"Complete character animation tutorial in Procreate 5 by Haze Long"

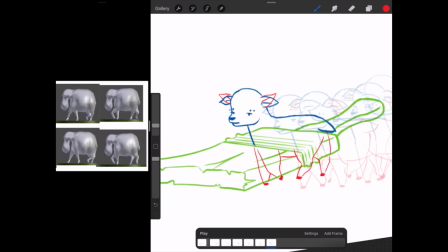While I'm at it, why don't I add the ears moving as well to give it a more bouncy movement?
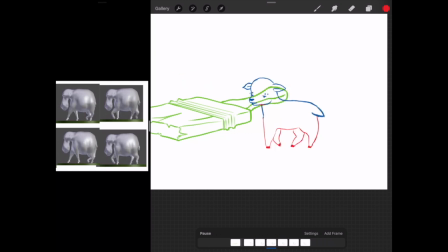This looks so cute already, and I can't wait to animate the in-between.
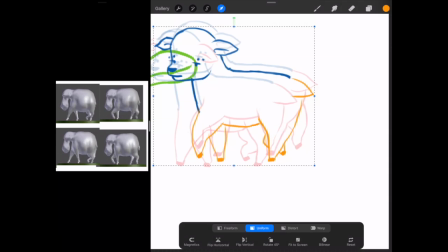And now I can do the in-between frames with the onion frame settings to just 2 frames.
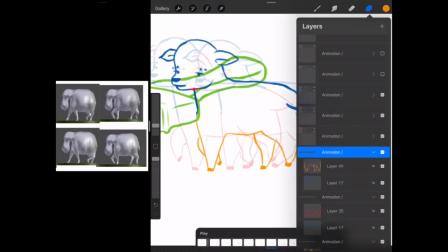I can see the previous and the future frame by 1 frame. So this will help me as I sketch the in-between frame.
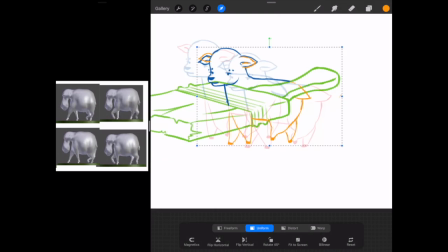I seriously underestimated the amount of time to do this, but after many hours, this is what I have.
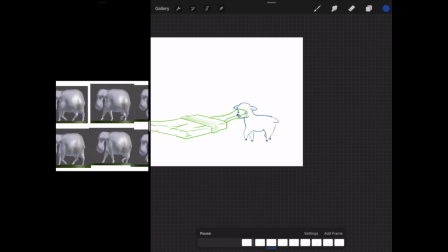So the animation is very fluid now and is running at 8 frames per second, and we'll settle on this frame rate for now.
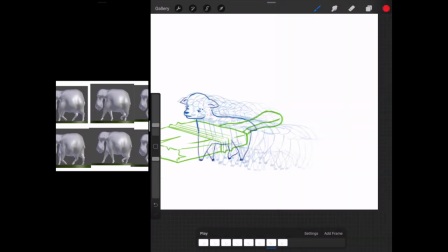Before I proceed, I want to animate the eyes blinking throughout the walking animation.
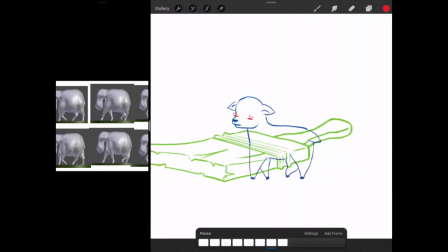I love the way it walks, and now we're gonna animate the jumping motion onto the brush.
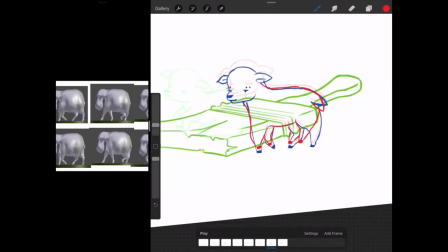So instead of climbing onto the brush, I want the creme to bend down and hop onto the brush,
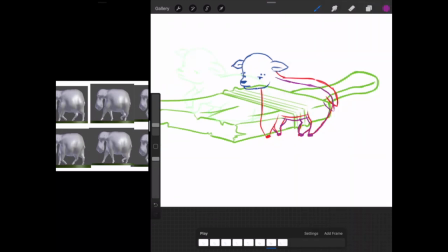which will be a bit cuter than just climbing onto the brush.
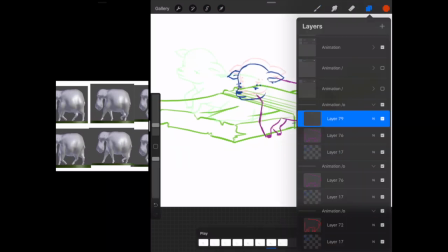So as it bends down, I want the body and the head to be compressed to give it a squash effect.
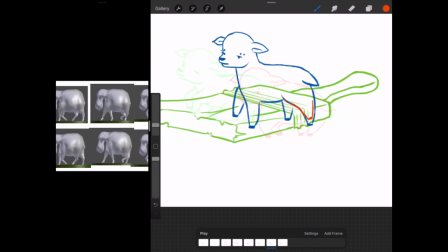Is one of the principles of animation. For the hopping effect as it's up in the air,
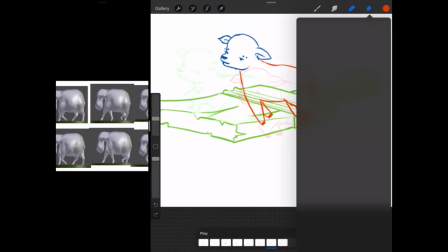I also want the body to be elongated and stretched to fully emphasize that it is a boing boing effect.
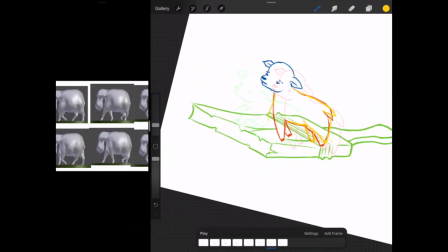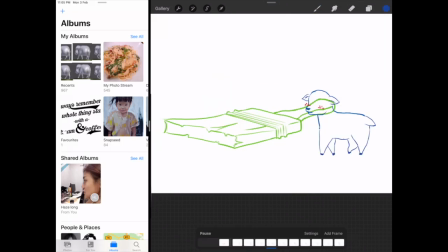I quickly duplicated some frames and move it along the arc of the jump to land onto the brush.
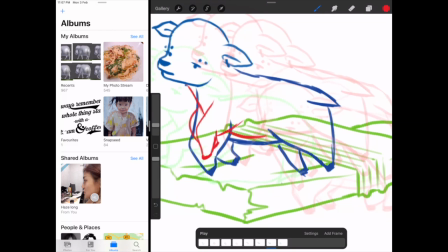And then after that, I resketch each frame to give articulation to the limbs and the body.
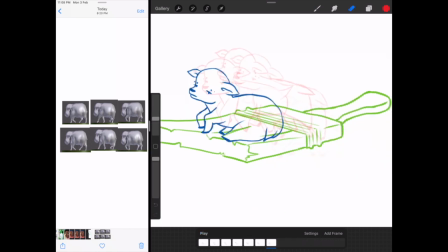So for now, this is what I have in the motion. The movement is still pretty stiff, so we're gonna add a lot more squash and stretch into the body itself.
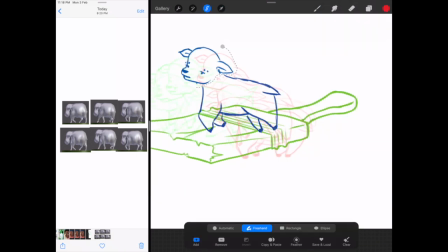I went ahead and go against my intuition and really squash and stretch every single frame here for the jumping arc.
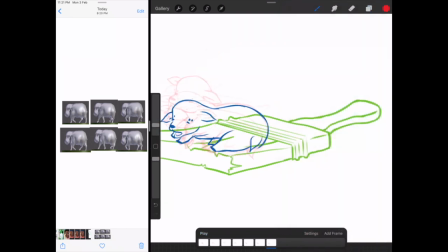Now the animation looks a lot more fluid and natural.
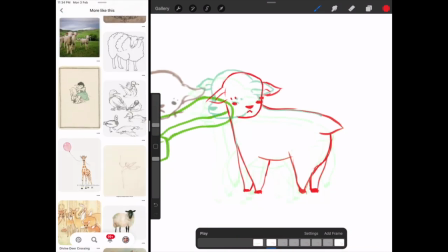So the next thing we're gonna do is add an intro to the animation.
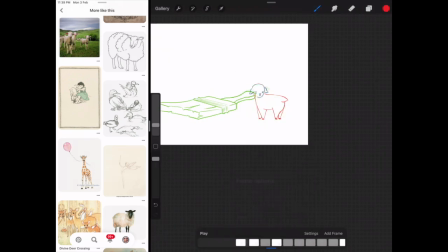So before the cream man starts walking, I want it to look left and right. So I'm gonna animate the head turning.
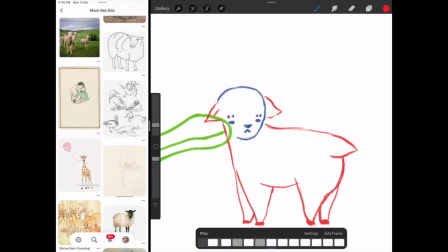Each time I decide to add some movements like this or more key poses, I ended up spending a lot of time doing this animation.
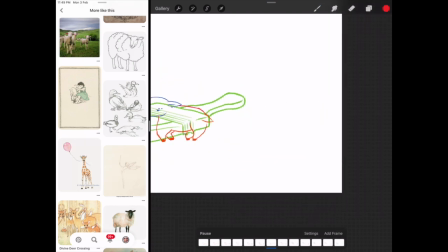But when I see the result of the animation, it is so cute that I couldn't help but give it more detail.
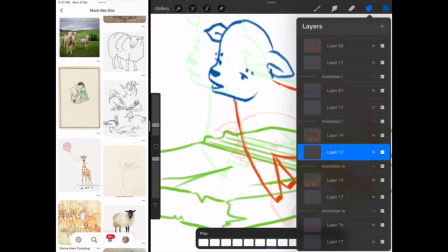So in support of my new objective of adding more detail, I started doing some mouth movements as it was leaping through the air.
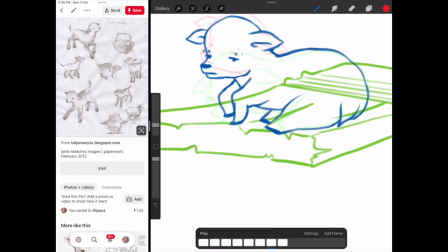And then I'm finally ready to animate the in-betweens and move towards the second main key pose.
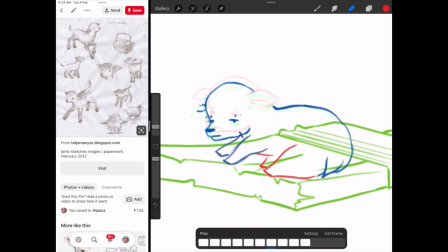Moving towards the second key pose is a lot faster than the walking animation because all I have to do is to animate the face,
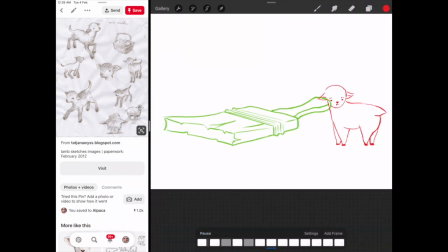the ears, and the tail, and sometimes the legs.
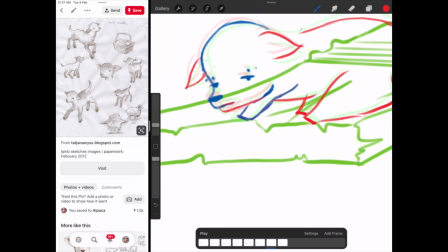And after this, I'm finally ready to move towards the final key pose, so I'm taking my time to slowly animate each frame. It's sometimes easier to separate the body parts out, so I have the head only and the body,
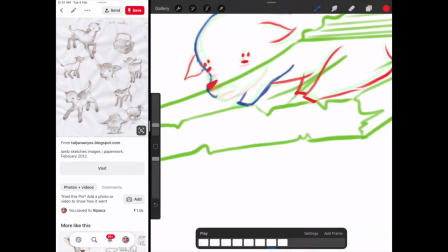and sometimes just the leg or the tail so that I could quickly edit and erase certain parts.
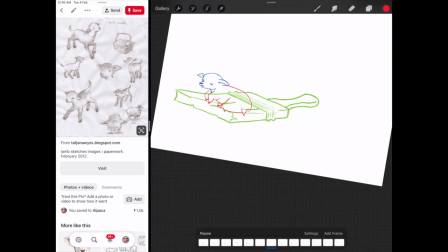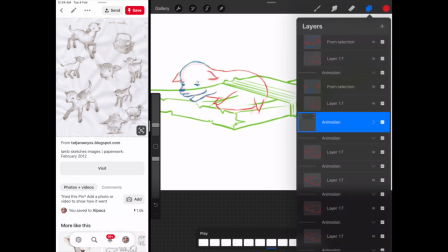I also try to add a lot of secondary animation, mainly the tail wagging once in a while and blinking.
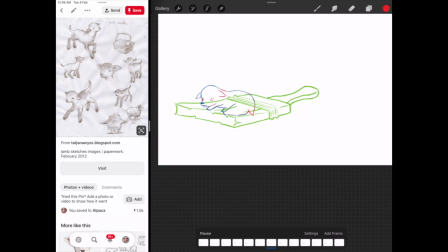And now I'm finally done with the animation for the body, and I can now move forward to doing the animation of the cream.
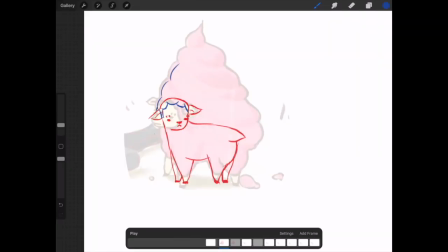So back in my old file where every movement is on a single spot,
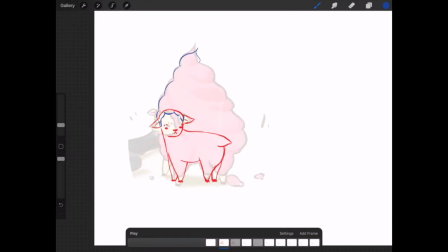I animate the cream on this file so that I can animate the cream moving and bouncing up and down without worrying how it is positioned across the screen.